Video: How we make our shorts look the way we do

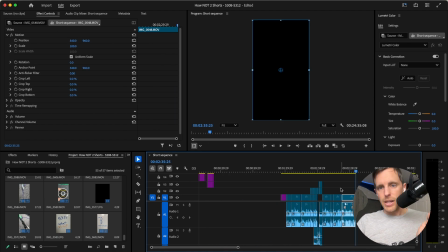[20:38]
That's the end. That is the entire time it takes to edit that short.
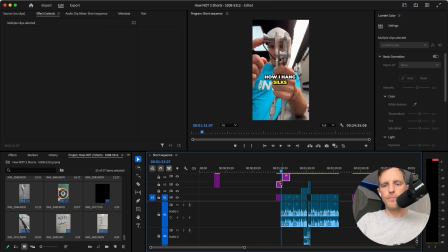[20:44]
So the text, these are the first two texts. I just drag that over and I drag it over to the first part right there. And then I take the end and I'm just going to do this. And when it's time to do these, I'm just going to copy them. So that's the first start of it.
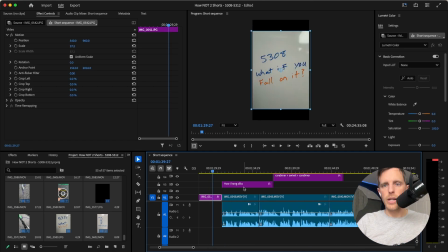[21:02]
And now we tell a story. So that's what if you fall on it.
How strong?
I sure like that.
What if you fall on it? Damn, that's easy.
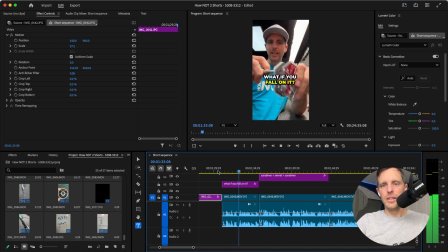[21:21] How strong is this pen? This is not.
So the thumbnail could very likely be that. This is the square that it would be when we crop it.
How strong is this pen? This is not a normal thing in climbing, but it is pretty normal in slacklining.
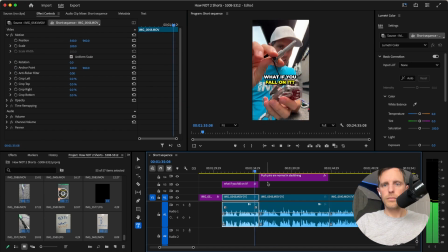[21:40]
So this is where you have to tell the story, right?
Climbing, but it is pretty normal in slacklining.
Now you can see that kind of covers.
In climbing, but it is pretty normal in slacklining. And this is what Rad made before he started making climbing gear. Do
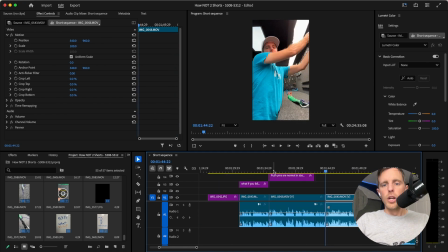[22:01] you see where the inspiration came from?
So if I hold the mouse there, it says 7 seconds.
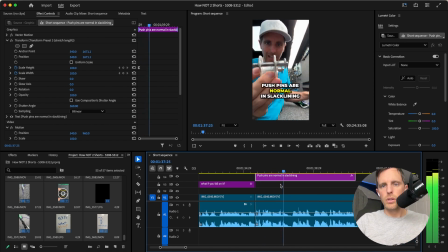[22:09]
That's a little long.
So normal in slacklining.
So we are going to cut that down.
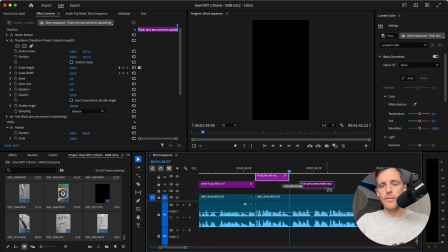[22:15]
We do not have to have text on everything.
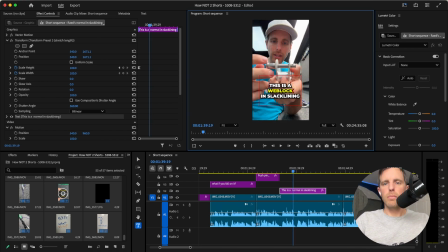[22:21] This is a weblog. That's what it is. In slacklining. And this is what Rad made before he started making climbing gear.
Jump it up.
Climbing gear.
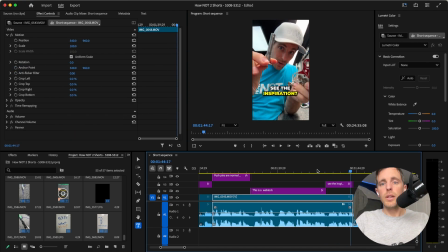[22:39] Do you see where the inspiration came from?
So I can see the inspiration. That does reinforce it.
In climbing gear. Do you see where the inspiration came from? And these two weblocks came from. And these two weblocks on my brake test machine have seen hundreds and
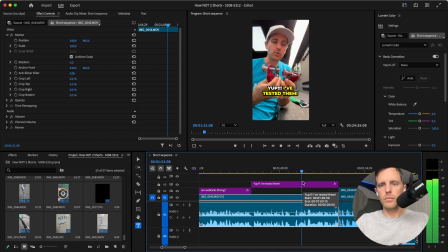[22:59] hundreds of brake tests up to the forces you've seen on this channel, hundreds of brake tests. Brake tests are high.
I don't necessarily need to say up to the forces you've seen on this channel since the beginning.
But let's put.
There we go. We just made it shorter.
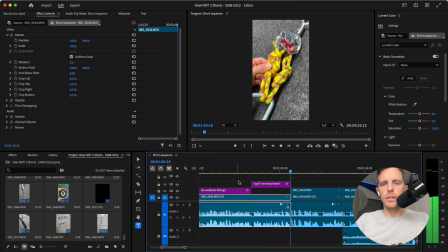[23:17] On my brake test machine have seen hundreds of brake tests.
But let's put a climbing rope in this and we didn't lose anything by cutting that out.
And see how strong this is if you.
So visually, there's already, I really want the audience to understand what's going on here.
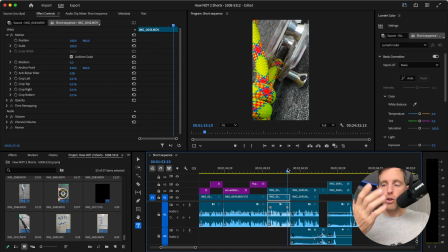[23:32]
So I'm not going to put text on the screen.
And see how strong.
So if you're not watching with audio, that's still very interesting just so you can keep up with the story.
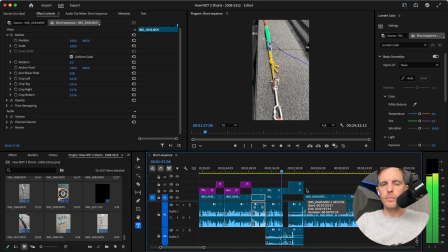[23:40] This is if you were to fall on it before you got the second quick draw in. Oh, my Z broke.
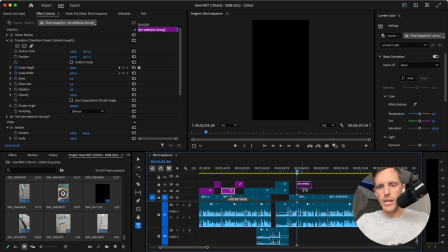[23:49]
I don't know if there's anything to add on the brake tests because the brake tests are interesting by themselves.
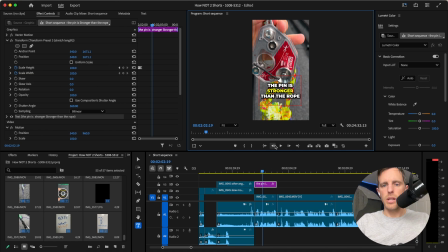[23:54] The yellow in the middle there.
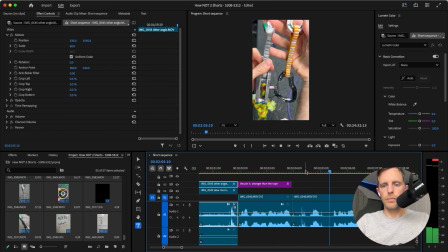[23:56] So that pin is stronger than the rope, but at the end of the day, it's no different than your quick draw. Check that out. All this. I bet you won't miss it. Pin is stronger than the rope.
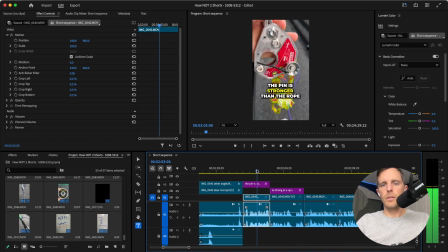[24:11] It's no different than your quick draw, which is great. Stronger than the rope. It's no different than your quick draw, which is great.
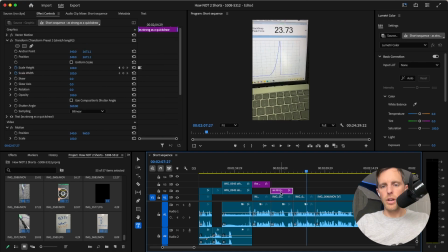[24:18] And that's stronger than the 22K.
And this has been on the screen for over 2 seconds, so it's readable.
Which is great. And that's stronger than the 22K units rated.
And we could draw the eyes up to the 23.
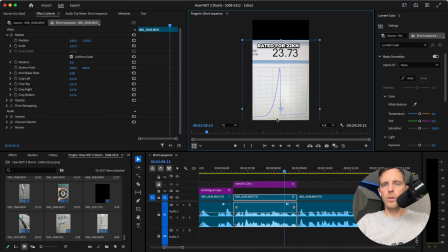[24:30]
And we could, if we wanted to. Because I want people to understand it's rated for 22.
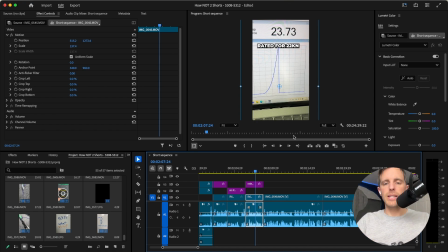[24:36]
They see a bigger number. That was the point of that scene. And you can get that across to them very quickly.
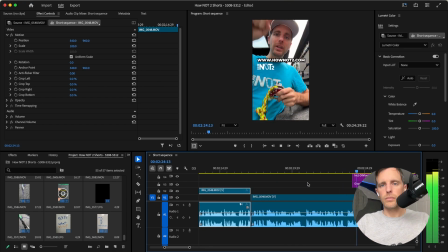[24:41] Fold up, putting a little bend in the rope, adding a little resistance.